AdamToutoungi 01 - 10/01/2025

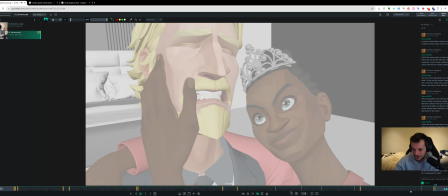1986s From here on out, you're mine. From here on out, you're mine. From here on out, you're mine.
And you can't get away. And I'm talking through my teeth and I'm full psycho. And I love you. You know, that's the vibe I think you should be going for instead of like,
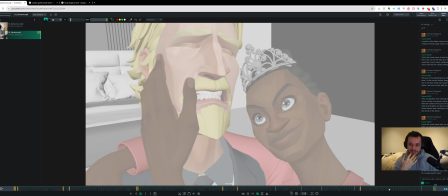2002s
I think you're getting that fun psycho energy coming out by doing that gritted teeth stuff. And I think that would be what I'd go for. Let me go to that drawing that I had. The other thing is just keep an eye on, it's early, but brow structure.
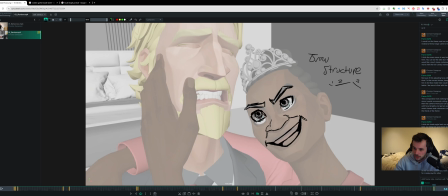2019s
Especially with these rigs, they're a bit more anatomical. So you're going to get kind of these 3 breaks in the brow. That's kind of how it always goes. Usually this third one's way smaller usually. That middle line is usually by far the longest. And then you get these 2 small ones, one to show the furrow, one that's just like an anatomical kind of break. Sometimes you can have 2 lines where you just have the break and this way,
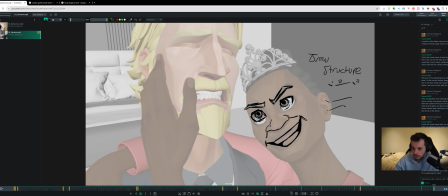2038s
or you have this and then a slight one. But it's always nice to get like a hint of 1, 2, 3, I think personally. 1, 2, 3. You know, it's these 2 breaks, right? There's 2 breaks, but there's 3 lines. So it depends which way you look at it.
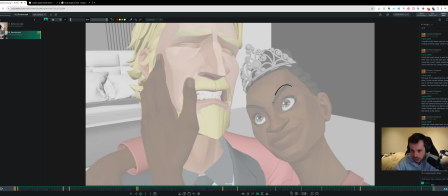2055s
Right now, you're kind of missing that in your pose, and it's getting a bit rounded, which takes away from tension, right? Like tension is going to come from those straights instead of those rounds when you get to that pose.
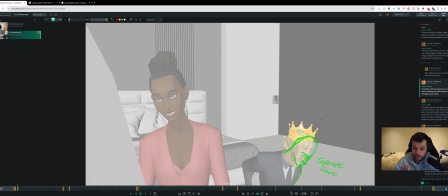2069s
Awesome, man. So I just ranted for ages. There's a few ideas, things.
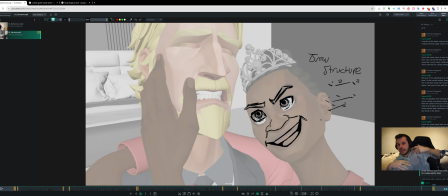2074s
There's a lot of camera stuff, but that's kind of the stage you're at, where it's a lot of fiddling, making sure the idea is clear, and then you get into execution more and more. And as we keep going through this project, the focus will switch from kind of these bigger, broader, more destructive notes, and hopefully start to get into more,
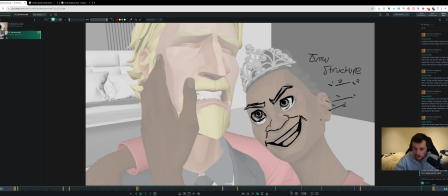2091s
mechanical notes and actual technique notes versus, all of these big, broad ones. Cool, man. Let me know what you think, and let me know if you have any questions. Hopefully that stuff was useful for you. And yeah, see you next time. Thank you. See you later, mate. Bye-bye.